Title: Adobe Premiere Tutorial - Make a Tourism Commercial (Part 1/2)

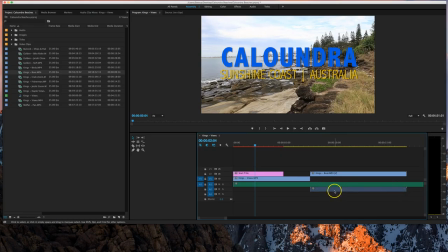Okay, so we've got the audio down on this track layer here, on audio track layer number 2, and that way it doesn't affect our music.
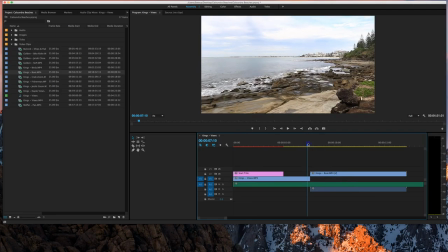Okay, so let's have a look at that.
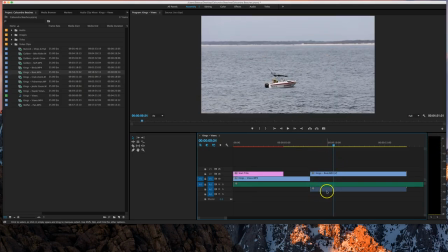Looks good, but the sound of the ocean sounds bad with that music. So we need to unlink the video and the audio layers here and delete that audio layer.
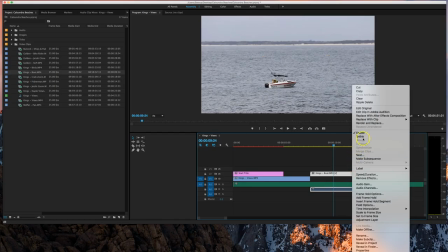So on the King's Boat video here, just right click on it, unlink them, and go and select the audio track and delete it.
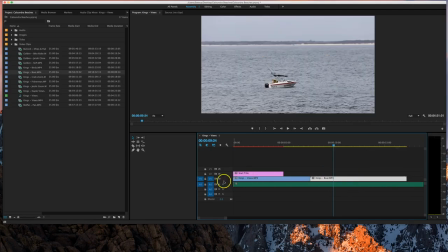Okay, now that's deleted, you can bring this King's Boat back down to the video one layer so it snaps onto the King's View, so they're pretty much connected now. Okay, so that's looking a lot better. So we don't have that issue again.
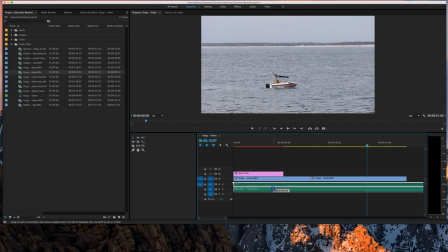What I'm going to do is pick up this music track and actually put it down on the bottom layer here, on the Audio 3 layer. So that's our music track down there, and it's just going to be playing the whole way through this clip. We shouldn't have to move that again down there now.
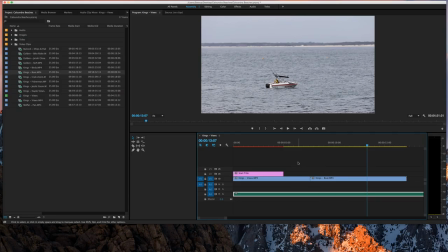Alrighty, so that's looking pretty good. The other clip I need to bring in shortly is the Bullcock Ships and Paddlers. Okay, so let's just scroll along our timeline, or you can just zoom out a little bit.
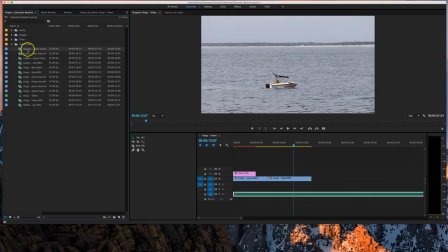And if we look up here, we've got this file called Bullcock Ships and Paddlers. What we might do is bring that down and drop it onto the video one layer. And you can see now that the audio is on the audio one layer. It's not affecting our music track at all.
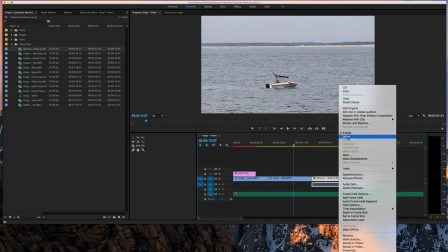With this one, I want you to right click on it and unlink it again and just delete that audio track.
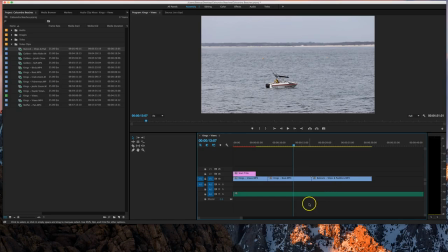We don't want it there again. All right, we're going to do that for every video we bring in, so get used to that. We're going to unlink them and then delete the audio track. All right, so let's have a look at this. I think this King's Boat clip goes for a little bit too long. Let's have another look.
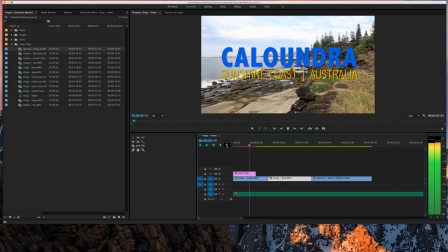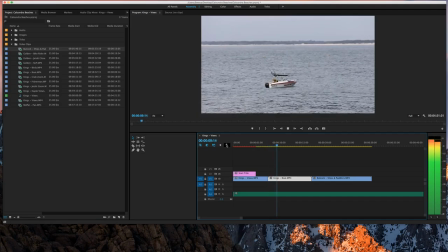It's going for too long. It's quite boring sitting there just watching that go on his boat for so long. We only want it to appear for a few seconds. So using my calculations before, I had it cut off around the 11 second mark.
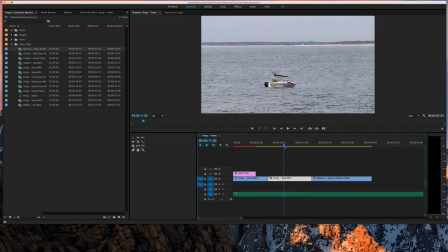So that was somewhere around here. Let's have a look.
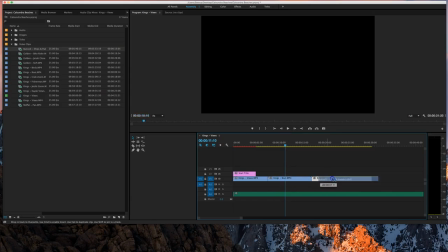Maybe around there would be a good spot to cut it. So instead of using the razor tool this time, okay, I've got my playhead positioned at the right spot.
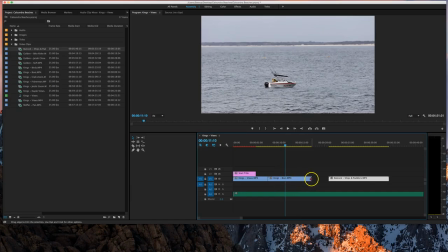What I can do is just hover over the end of this clip and you see a little red arrow appears.
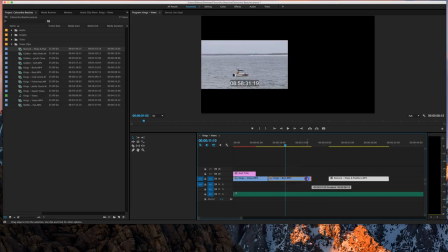All you need to do is simply click on it and drag it to where you want that clip to chop off at.
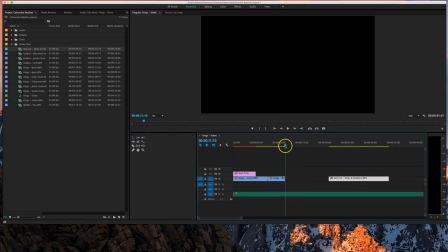Okay, and you'll see now that that's shortened my clip all the way to this blue playhead. That's nice and short. Now what I can do is pick up this Bullcock Ships and Paddlers video clip and snap it back in over here.
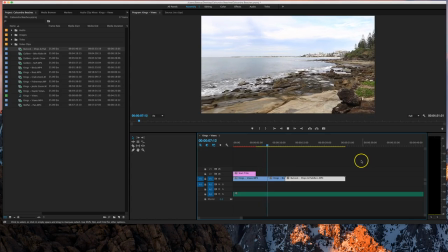Okay, so let's have a look at that. Oops, audio stopped.
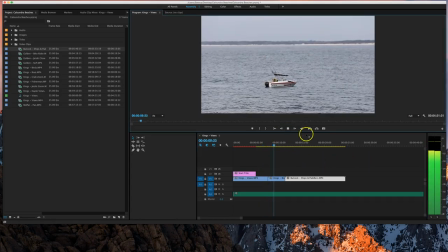There we go.
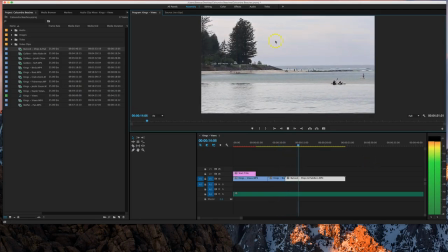That's better. Now the start of this paddler's clip
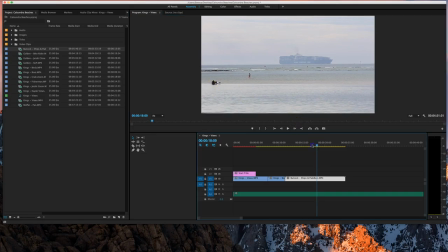is a bit dodgy. Okay, I think that start section where we're sitting over here, it's not very good composition.
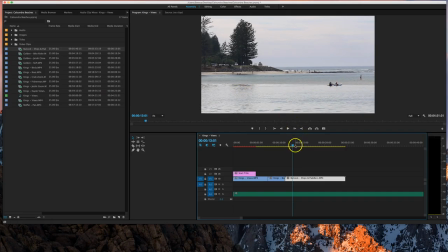Okay, I prefer it when this boat's on the left-hand side of the screen, so maybe over about here.
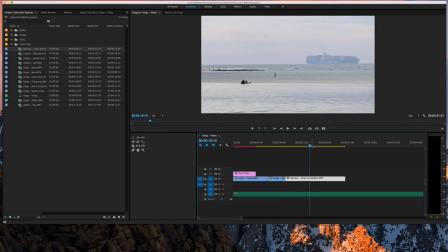Alright, so what I might do, when that pan stops, I'm going to cut that clip in half. Okay, so the clip stops panning about there. So what I'm going to do, instead of using my razor tool again, I'm just going to hover around the start of this clip, simply drag back to our blue playhead.
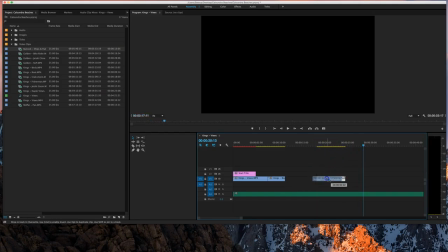Okay, and that just chops off the start of that clip. Now we can pick that clip up, drag it back on our timeline so it snaps in over here.
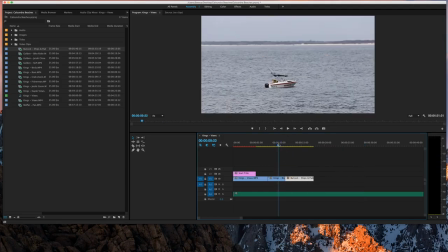Let's have a look at that now.